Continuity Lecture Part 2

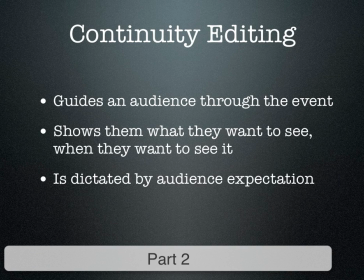Okay, welcome to part 2 of the basic continuity editing lecture.
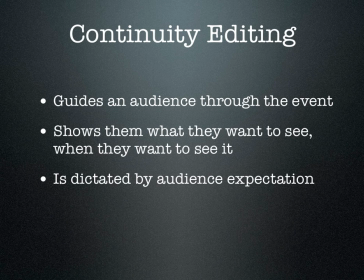In the last video we talked about what continuity editing was and how you can arrange the sequence of events, how you can arrange those different clips and shots in different orders to actually give different meaning. This video we're going to talk about how continuity works with what audiences expect when they're watching your film, and also how acceleration editing works.
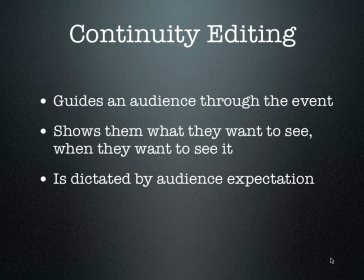So let's check some things out. Continuity editing, first it guides the audience through the event, but also it shows them what they want to see and when they want to see it. So that's really, really key. Audiences expect certain things.
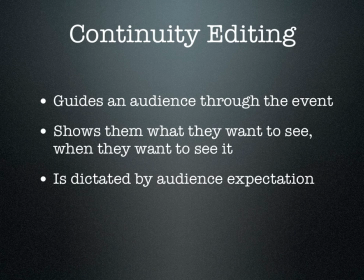When you're imagining a scene in your head, you expect certain things as you're imagining it, and audiences expect that too. And so if you're going to frustrate the audience's expectation, you have to have a really good reason for it.
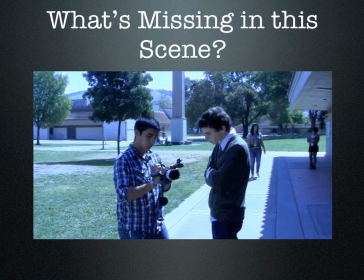So let's check out a quick scene here. Right now we have Monty and Ryan, and they're talking about a camera.
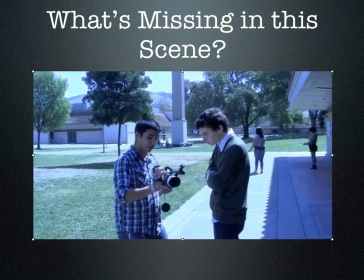And if we play this scene, so let's imagine we're watching some kind of news story and Monty's explaining all of these different camera features to Ryan.
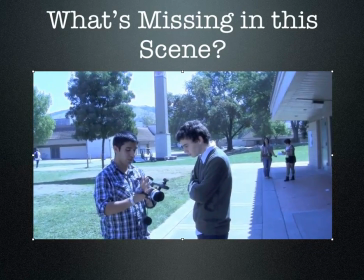He's talking about what each of these camera features does and where you can find them and how they work and everything else.
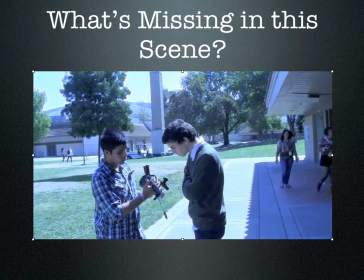And what, right now, as you're watching the scene, what are you expecting to see that you're missing right now?
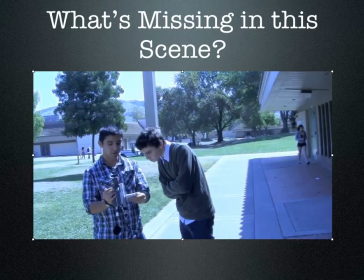What's driving you crazy, or what's difficult with watching the scene?
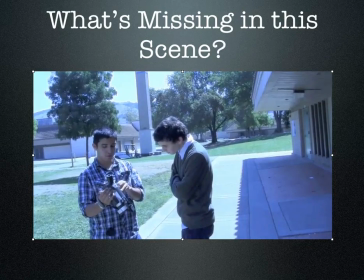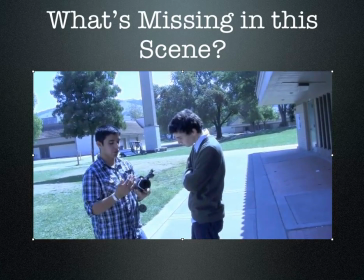So if you're like most people, what you're expecting to see that you're not seeing right now is you're expecting to see some close-ups on the things that Monty's talking about, right?
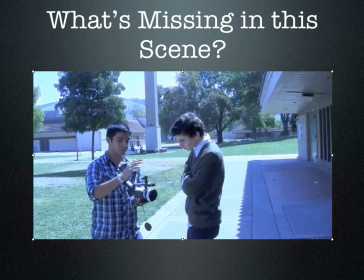You're expecting to see these different parts of things that he's explaining, and you want to see him close up, because it's not very useful to watch him pushing buttons when you can't even see the buttons right now.
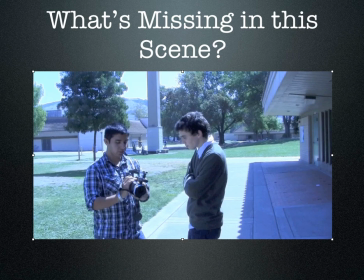So what's missing right now is a close-up, like different close-ups on the camera. That's something the audience expects to see. And if you don't provide the audience with that, you're not really doing a good job as a filmmaker, because instead of watching the content, instead of looking at what Monty's saying and what Ryan's thinking and everything else,
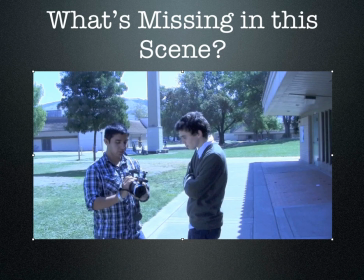all we're doing is wondering why we don't get to see this part of the camera, right? It's pulled us away from the story of the movie and made us think about the whole thing, the scenes and the cameras and everything else. And that's bad filmmaking, because it takes away from the story when you don't show the audience what they expect to see.
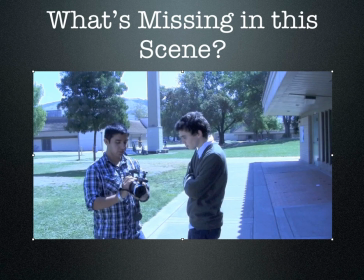Now, sometimes you can do that in a way that actually is intentional, that doesn't show the audience what they expect to see because there's a good reason for it.
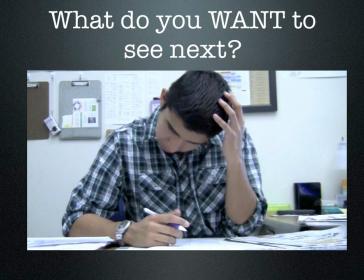So let's take a look at this. Say this is the beginning of a movie, or a mystery movie.
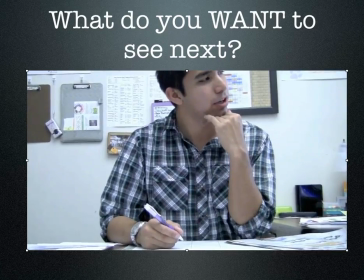Come in.
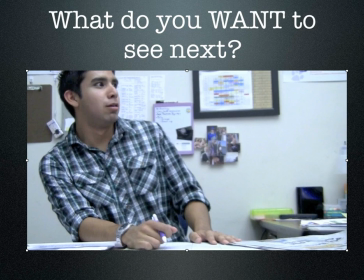Right? So Monty heard a knock at the door, he said, "Come in," and then all of a sudden he sees someone clearly, and he's very, very upset and nervous about it, but we don't see who he sees. Now, what we want to see, of course, is what he's looking at, right? When you see someone reacting in a film, you want to see what they're reacting to.
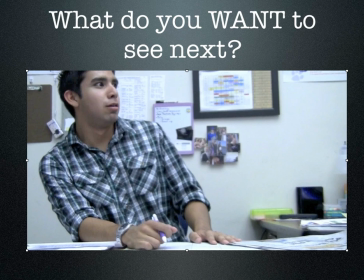You expect that to be the next thing that you see. But sometimes you don't see it, right? Because that's part of the mystery of it. And so if you do this intentionally, if you don't show the audience what they want to see intentionally, then you can create a good sense of mystery and suspense. However, if you just, forget to include that shot, then you're just frustrating the audience.
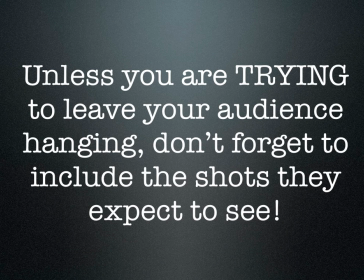So the important idea is that unless you're trying to leave them hanging, include the shots that the audience expects to see. The easiest way to do this that I can think of is to simply imagine the scene in your head, and then figure out what all those shots and angles are that you're imagining, write them down,
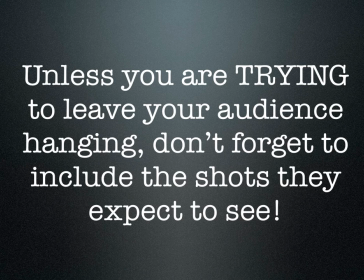and make sure that you actually go and get them. And then go ahead and get a few more extra ones just in case.
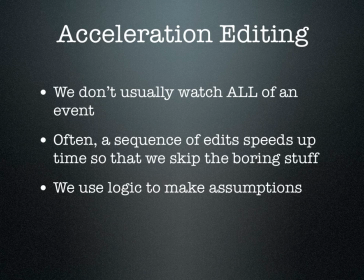So acceleration editing is another part of continuity editing, right? And this is the idea that when we watch things in order, we jump to conclusions as we're watching. We don't have to watch everything of what happens, right? So say someone is going to go on a date and they get on the phone, they say, "Hey, I'll meet you at 10, and then, they need to pick out their clothes, they need to shower,
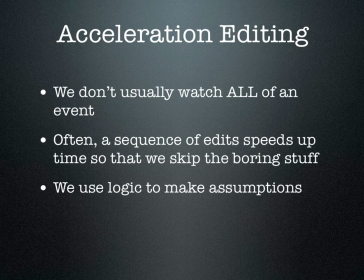they need to put on makeup, etc., right, to get ready for this date. Then that would take an entire 90 minutes. That would be the length of watching a movie just to watch this person get ready for a date. So we don't actually usually show all of that, right? We only show a couple of clips, right?
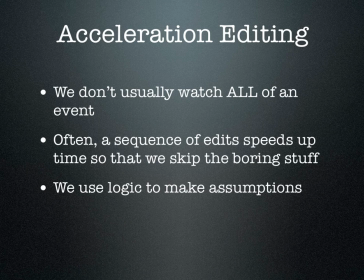We show maybe them getting off the phone, and then we show them pulling some clothes out of the closet, and then we show them finishing their makeup, and then we show them getting into a car, right? Or we just show them hanging up the phone and then arriving at the date, right? We cut out the boring stuff, basically.
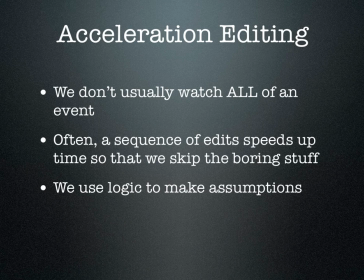And then we show a couple of edits to speed up the time so we know what's going on, but we don't have the whole thing. The audience uses logic to figure out what happened, right? When we're looking at something, we just use some logic and we're like, oh, well, clearly this must have been why this thing happened. So let's look at a couple of examples of that.
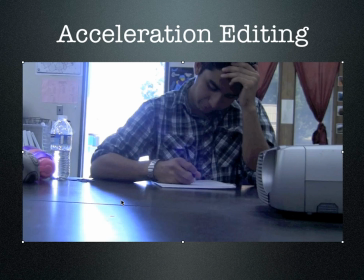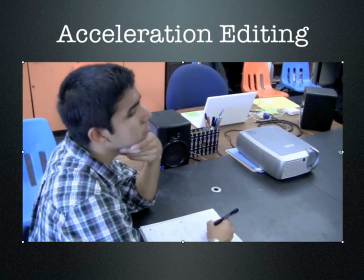So in this example, we have Monty. He's taking a test, or writing something, or thinking about something.
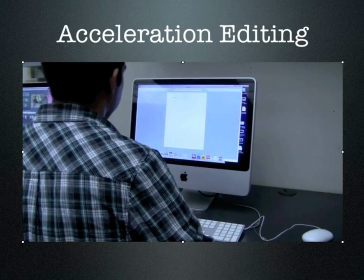comes up with an idea, and then all of a sudden he's at the computer. Now, clearly, he didn't actually just teleport himself over to the computer, right? He had an idea, and then we assume he walked over to the computer and started working on it, right?
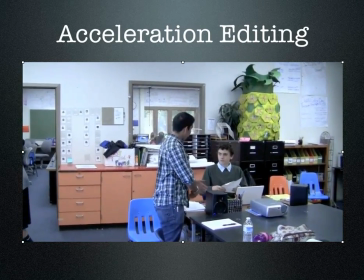And now here he is with a finished paper that he's handing to his teacher, and his teacher's giving him a thumbs up, right? So we assume that what he was working on the computer was that paper, that he finished that paper, printed it out, and handed it to the teacher, right? All of those things are acceleration editing. We didn't watch him do any of those things, but because of the order in which the shots were placed, then we assume that that's what happened.
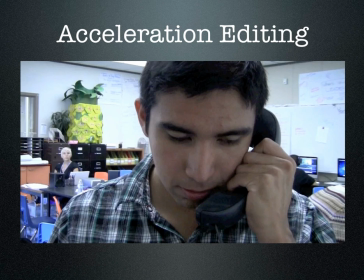So that's what acceleration editing does. Here's another pretty simple example.
I'll be there in 10 minutes.
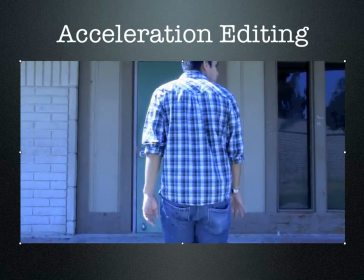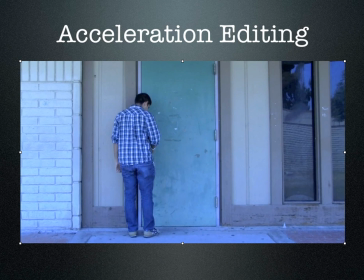So Monty's on the phone, he says he'll be there in 10 minutes, and the next shot he is outside walking to this door. We assume that where he is walking is there, and what time he's walking is 10 minutes later, because that's what we've heard.
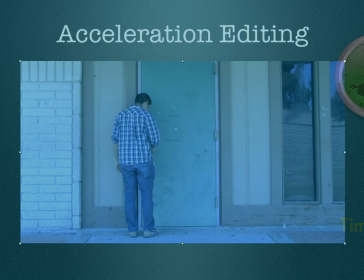So those are two pretty decent examples of acceleration editing.
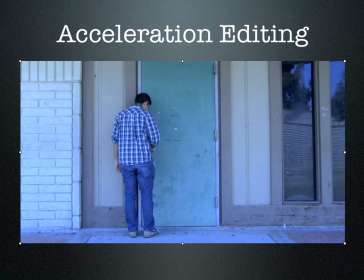If you want to really think about this, and if you want to continue with your notes on this, try to think of some other ways that we could speed up time. What are some other places where we never show the boring stuff in the middle there? Right? What are those other sequences or other scenes where that happens? Go ahead and finish your notes for this part.
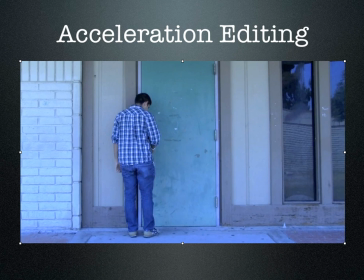We're going to move into a sort of little mini thing about expanding time and suspense for a second, and then we'll come back and finish this lecture in part 4.